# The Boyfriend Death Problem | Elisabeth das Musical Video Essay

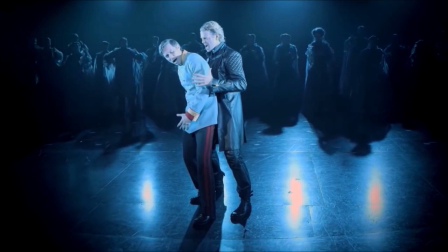He is not quite as aggressive or overtly seductive as Matte's portrayal, but he definitely is aggressive.
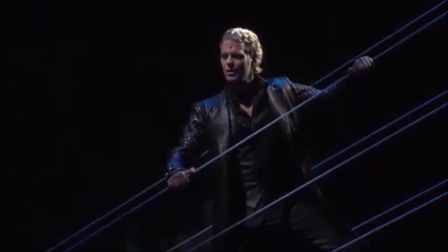Like he said, Death does retain a certain elegance in how he acts, but in comparison to the earlier productions, the Death of the Second Vienna Revival is not that otherworldly.
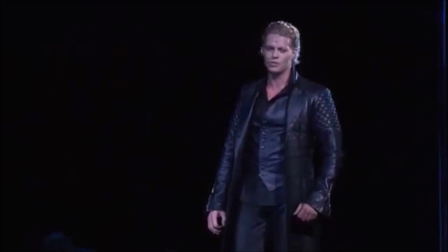Of course, this is just another way of portraying the character. In itself, Death being explicitly masculine isn't bad, just different.
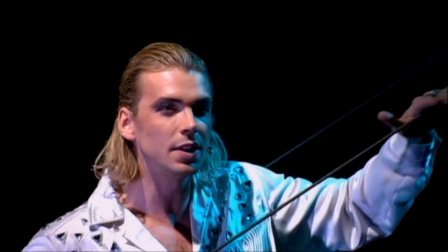Death being portrayed as overtly masculine is not the problem.
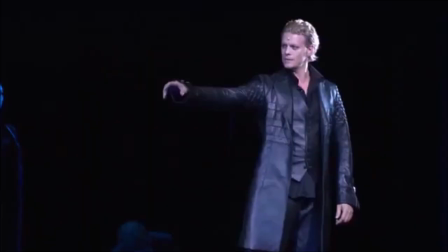It didn't really take away from the themes of the show in 2003, and in theory,
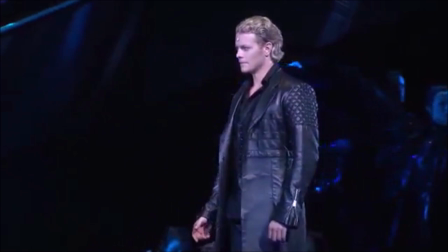there should be no reason for the 2012 portrayal to do so either.
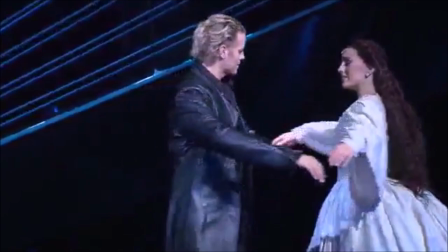However, the 2012 production also brought changes to how Death interacts with other characters within the play.
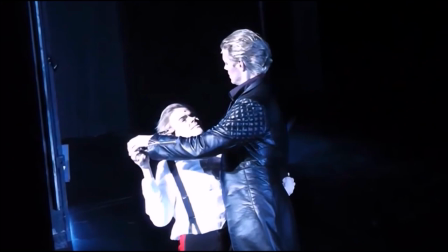The Meiling kiss, the kiss that Death gives to Prince Rudolf when Rudolf takes his own life,
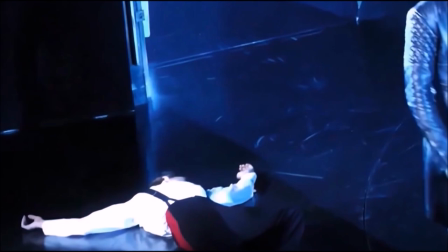was consistently very brief and even violent during the Second Vienna Revival.
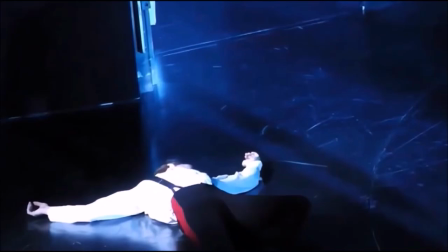This is not something that exclusively applies to Mark's Death, so I'm drawn to assume that it was a directorial decision. The 2012 version of Meiling leans heavily into the interpretation that Rudolf is just a stepping stone in Death's journey to get to Elisabeth,
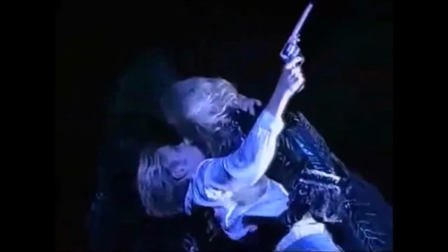not a character with his own burdens and his own individual, personal relationship with Death.
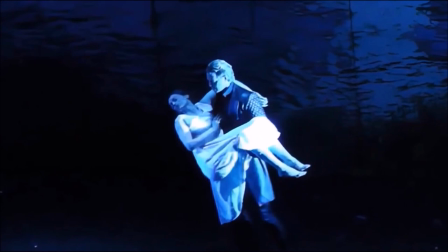Even considering all this, there is yet another facet of Death that changed with the 2012 production,
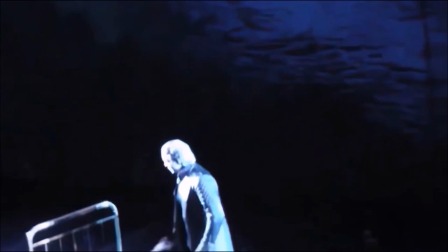a facet that is even more influential than an actor's interpretation or any individual change in blocking and choreography. I am of course talking about
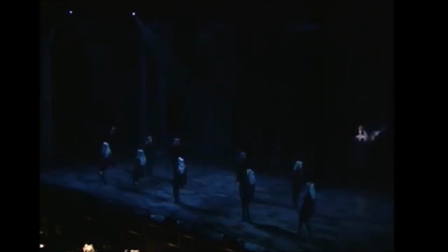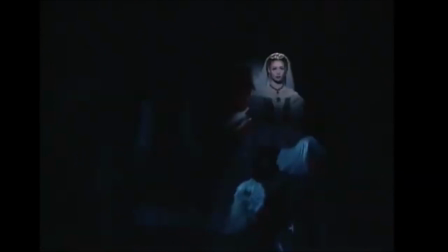I mentioned earlier that Elisabeth has also been produced in several Asian countries.
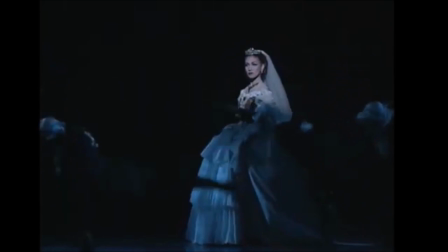One of the most prominent Asian productions, and the first international adaptation of Elisabeth, or rather,
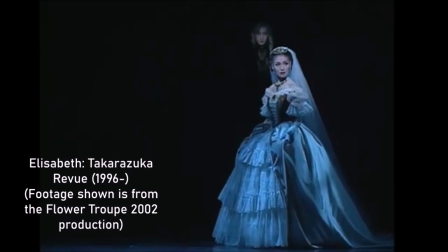a series of productions, are those put on by the Japanese Takara's Yuka Revue musical theatre troupe.
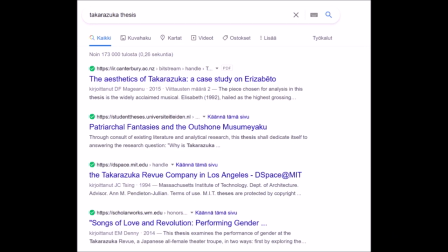I won't go too deeply into Takara's Yuka, because it's a huge phenomenon and multiple academic theses have been written about it.
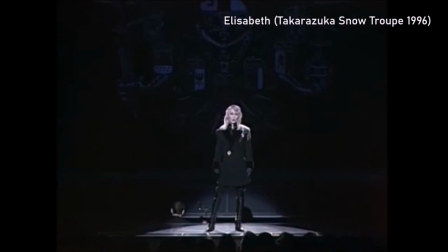But the relevant thing to know is that their version of Elisabeth is heavily adapted.
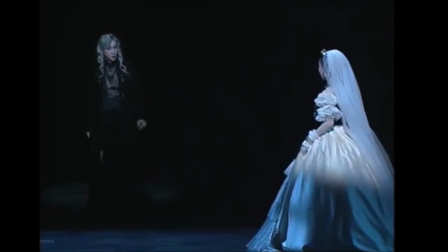It's to do with the Takara's Yuka approach to musical theatre. Practically all of their musicals are focused on the fairy tale romance between a man
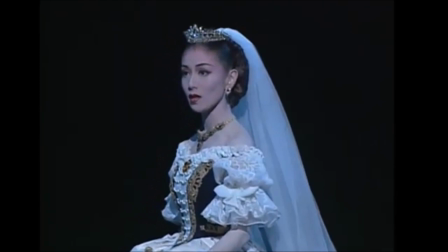performing idealized masculinity and a woman performing idealized femininity.
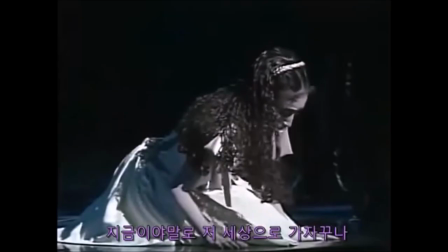All of the Takara's Yuka performers are women, by the way.
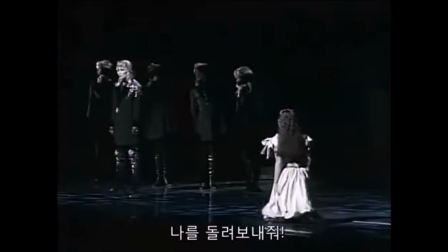So, when the troupe first performed Elisabeth in 1996, the musical was thoroughly reworked to fit their aesthetic.
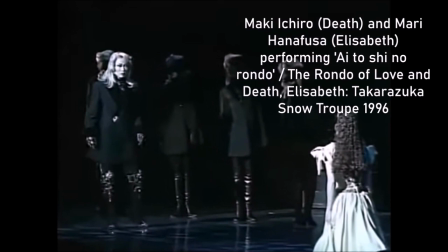As part of the reworking process, Kunze and Levi wrote a new song for the musical, called The Rondo of Love and Death.
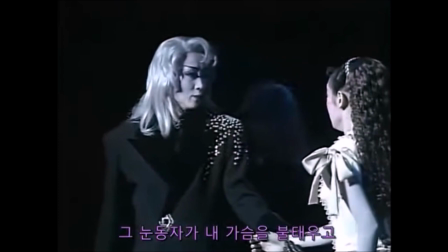The reason the song exists is that according to Takara's Yuka tradition, the protagonist of every show must also be the leading man,
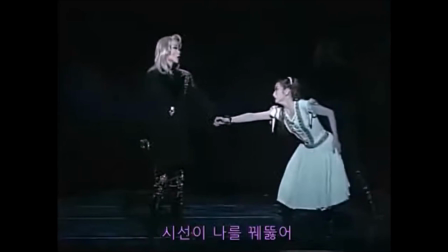and therefore Death, who was chosen to occupy this role, needed a solo early on in the show.
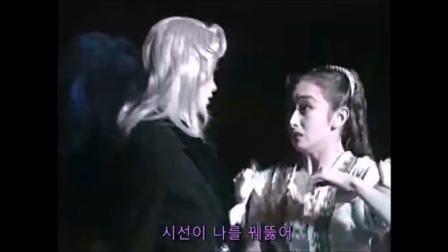The lyrics of Rondo are about Death falling in love with Elisabeth at first sight.
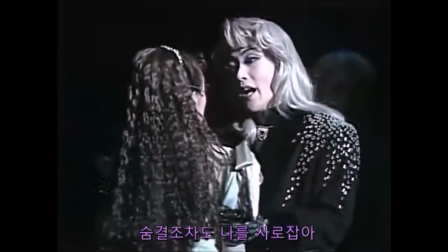They paint him as a much softer,
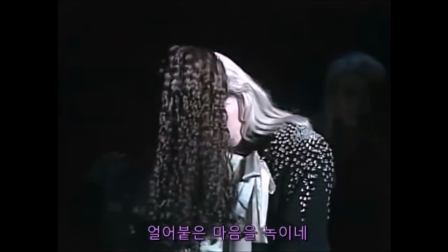more prince-like figure in line with the idealized masculinity that is so integral to Takara's Yuka performances.
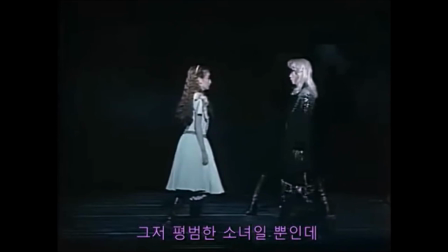Takara's Yuka Death is not, in the end, a sinister figure, he's just another worldly prince who falls in love with Elisabeth. It's a very different interpretation of the character, and it exists primarily because of Takara's Yuka's unique culture and aesthetic.
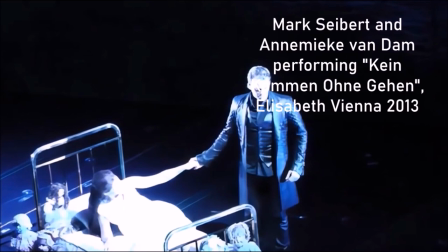In 2012, Rondo was inserted into the Second Vienna Revival of Elisabeth as Kein Kommen ohne Gehen,
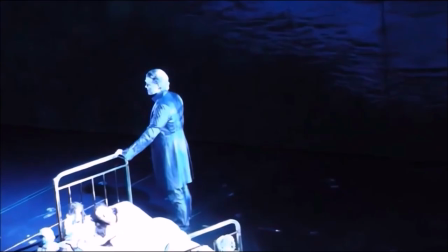or No Coming Without Going. It retains the Takara's Yuka themes.